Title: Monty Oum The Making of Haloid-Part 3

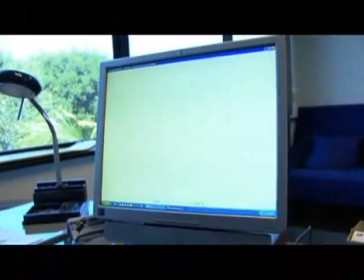0:07 same blur effect. I added there's the grappling beam.
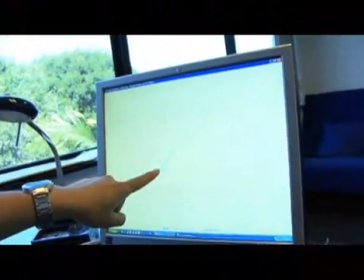0:11 That's it rendered out in wireframe format to give this really cool like, Did you create the wireframe for that?
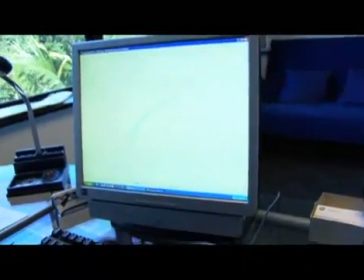0:18 Yeah. I just made like one flat plane this way, one flat plane this way,
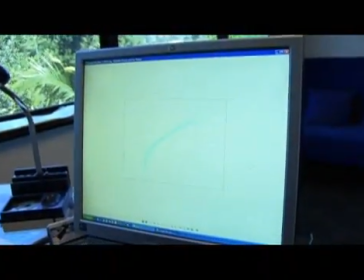0:22 made it a snaky chain sort of thing where I could parent it, and then I rendered out a whole bunch of different ones,
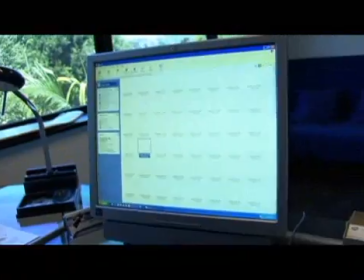0:29 where it's like one was the same, the regular one at its normal blur.
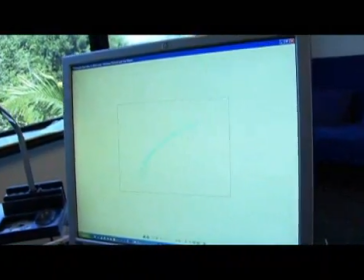0:34 This one is in its wireframe. You can see it most probably right here. And again, amped up motion blur, add as a layer, add pin mode.
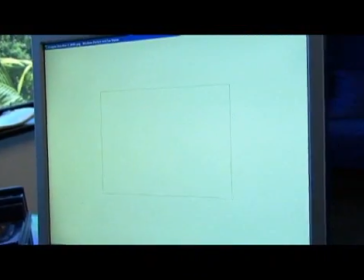0:43 Probably one as it's being normal. Coming up right about.
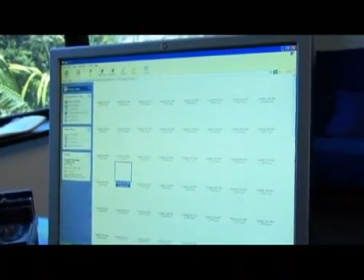0:53 There it is again. Actually, perhaps not. I know I use more than. Oh, there we go. There's the other one.
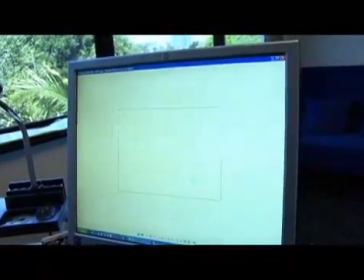0:58 This one in its normal sense, where it's not a wireframe mode, it's just its normal texture shaded mode.
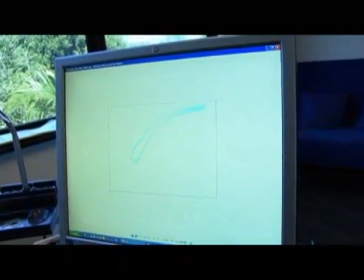1:04 But again, it's just a blue chain set to add pin, and it isn't even done well.
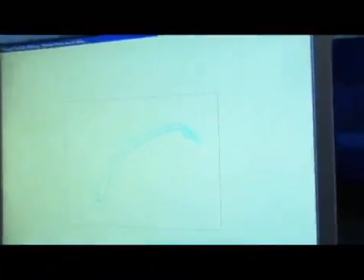1:10 If you look at the end, it's bent in a strange way that isn't very attractive, but you don't really see it.
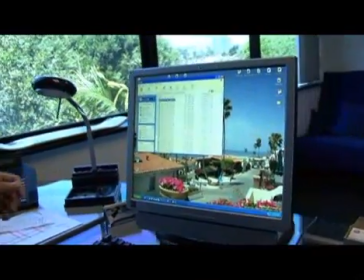1:17 The same goes for Samus's laser sword when she was whipping it around. The way the chain was set up, it just didn't look right when you bent it. It was just kind of because it's parented to bend, and I let it go because it didn't bother me too much. It bothers me now, but it's not a big deal if you ask me. And in the end, we've got this very cool added particle effect.
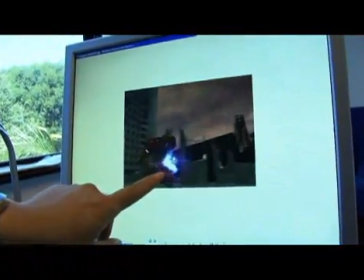1:40 Add some glows.
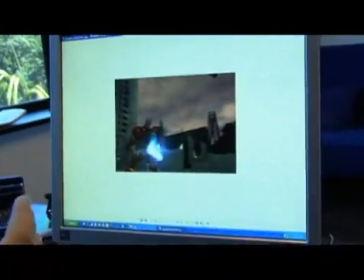1:41 Sometimes I just just put aside like bright colored spheres so that I can just throw it on top to add glow.
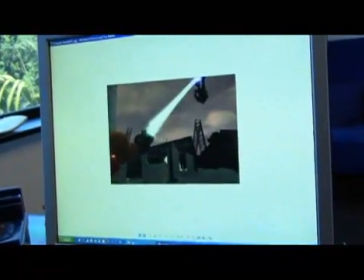1:49 And it's nothing complicated, just like, I need glow.
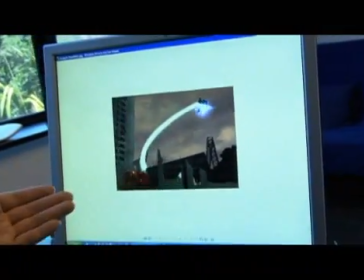1:53 And with the amount of motion blur that's involved and the way things get hidden, it's hardly visible.
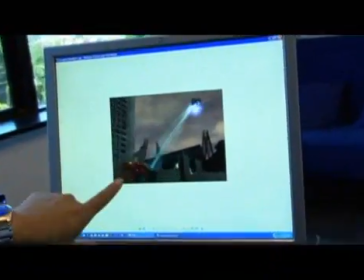1:59 And one thing I'm really proud of here is her movement isn't great. It's just, arm moving around.
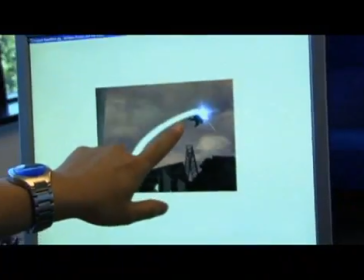2:03 But the reactionary movement is I like a lot, where, oh my, like, what the hell is this thing on my foot?
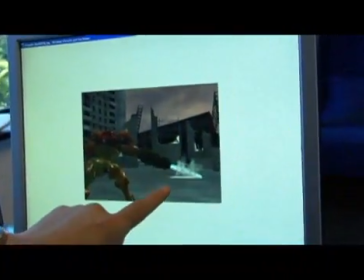2:08 And then whip down, and the arms get thrown up in the air, and it's like slam, which I wish you could see it more behind it, but, you learn to let that go.
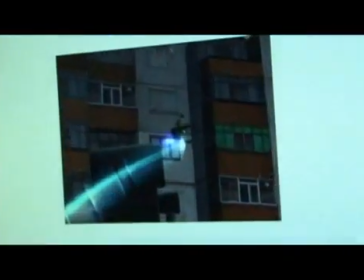2:17 Again, slam, bounces off the steam pipe, or the steam engine, goes flying again.
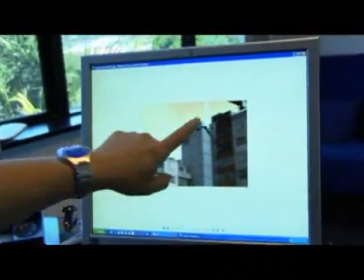2:24 And the funny thing is, it's actually parented to that character's movement and not the other way around.
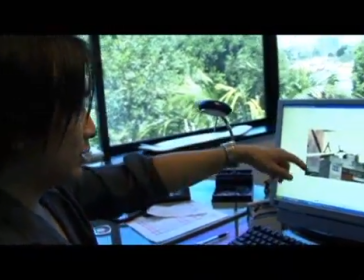2:28 So, he's pulling it around, or she's pulling it around, rather than the grappling beam pulling her around.
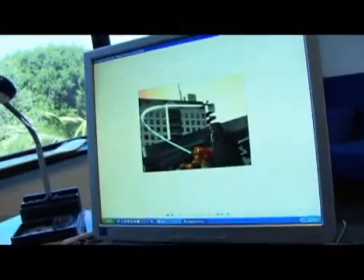2:34 And then it gets thrown in here. And then finally, one of the highlight scenes, I get a lot of comments on, is this part where it's not even,
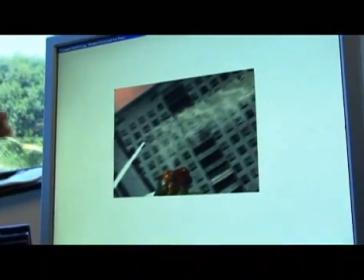2:43 the scene is actually much bigger, and those buildings are actually farther back than she is colliding with.
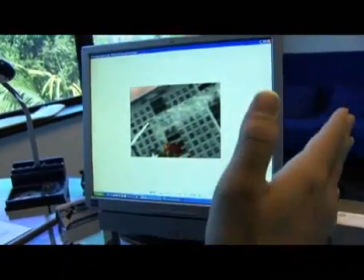2:51 I'd say that if the scene was like this big and Samus was in the center here,
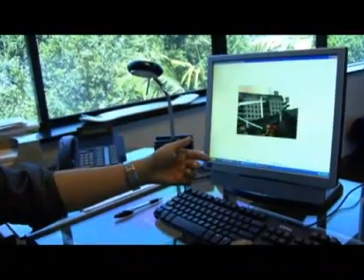2:55 the Master Chick is right about here, but add some particles and it looks like she's being dragged through the buildings,
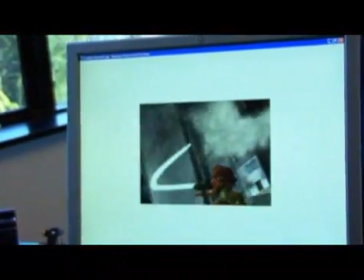3:02 and then one final poof through that other building being tilted. And you get some pretty good stuff just by fixing it in composite.
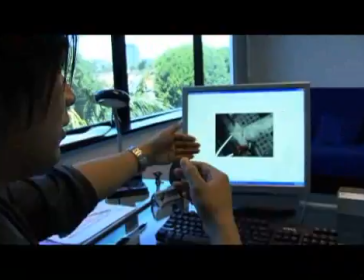3:09 If I had actually dragged her out to the length of the building, she'd probably be like that big, and you wouldn't even see what was going on.
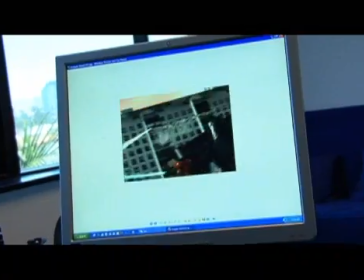3:15 So, why bother? And one of my favorite things here on choice of camera movement is the tilt.
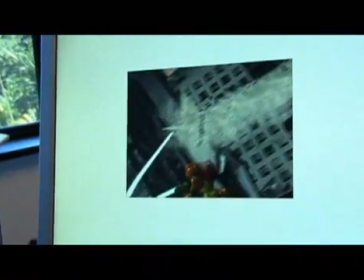3:23 Kind of follows it, but on top of that, when real people look up at something, they don't look straight up.
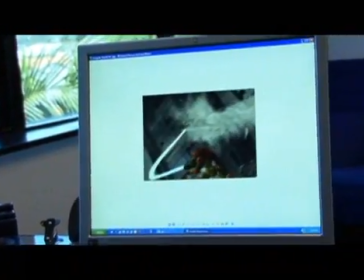3:29 They tilt their head a bit, so it's almost as like we were really behind her, pulling her through the buildings.
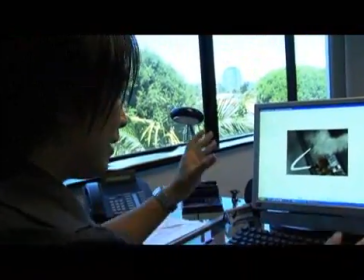3:35 And I think that sense of camera movement, that little touch, which I don't do often enough,
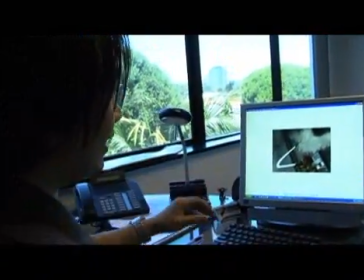3:41 rotating the camera along its z-axis, really adds to some things sometimes.
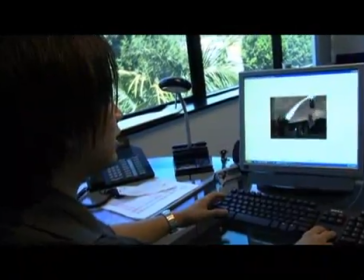3:45 It can be, it could very easily, be taken too far. But for this one scene, to me it was perfect, especially the bounce and the tracking of the camera.
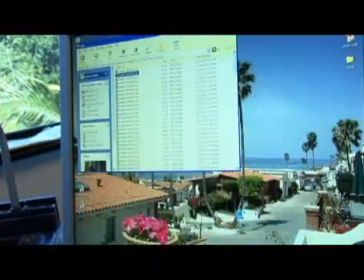3:54 So I was proud of this scene as well as the shotgun scene. And this scene happened on a whim, really.
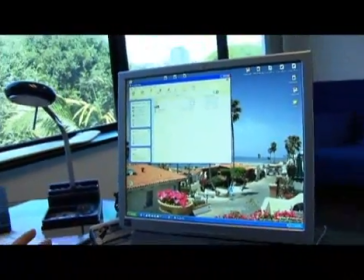4:00 It should be noted, I forgot to mention that I didn't plan anything in terms of the background. I just threw buildings in, threw the crane in up top, threw that pelican in down at the bottom. And it just happened via coincidence that, all right, now I need this to happen. What do I have?